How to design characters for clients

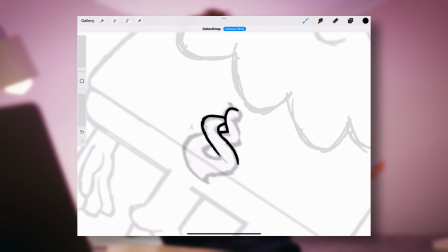Not necessarily using the whole, the whole character, but stealing bits and pieces and utilizing them and kind of recycling things.
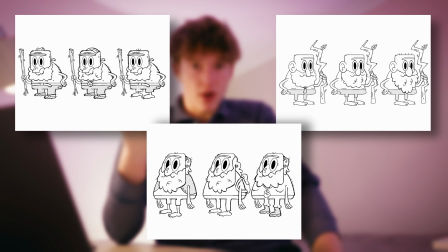So I made 3 variations of each one and then sent those over. There's a lot of sending back and forth, a lot of that. And a couple things I had to remember while doing this process was there a couple elements that they really liked.
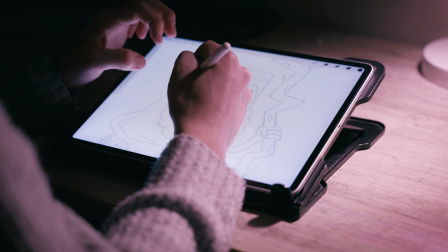So they liked having a big scruffy beard, and then the rounder,
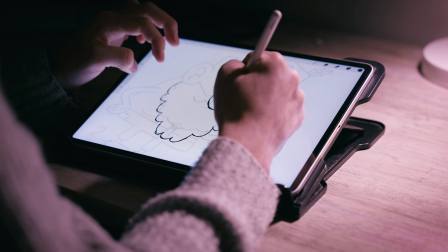softer noses were more appealing as compared to maybe a sharper nose, which doesn't look as kind. It maybe makes the character look a little bit, just the shape language of it doesn't look as charming as maybe a rounded, big Santa nose.
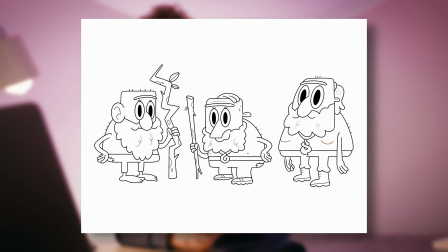Now I had these 3 final designs. Finally, after a lot of work, it's really fun to like whittle down those 10 designs into these 3, very specific designs that the client likes, which is the most important thing. And now it's time to make them look all nice. I inked them, and then when it came to color, I grabbed some, like the start,
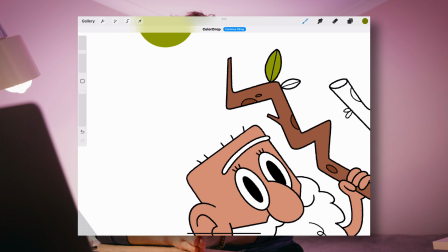getting the mood board and trying to be true to the project and what the client's vision is. I grabbed a few images of the New Zealand bush, and just because this guy's like a bush dweller,
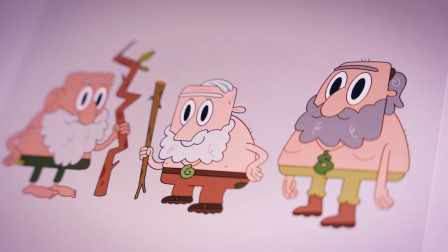he lives there, he's like a man of the trees or whatever. The the tree father, after all.
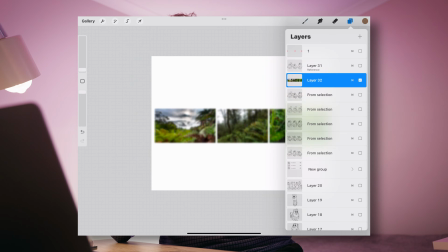Grabbed those and blurred them, so it gave me this sort of color palette essentially. Grabbed a few colors, and that was my base for how I colored these characters.
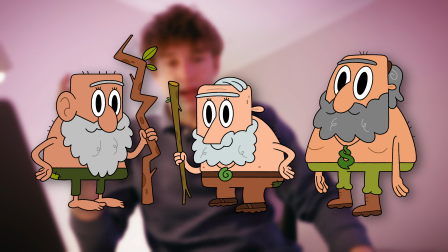And it just added like a nice touch. And then I sent those off to the client. It's fun designing character and coming out with results that that you're proud of. You know, it's nice to be happy with your work. And now this whole thing could become a part of my portfolio. Again, this is not the way to do it. It's my way or the highway. No, it's goodbye.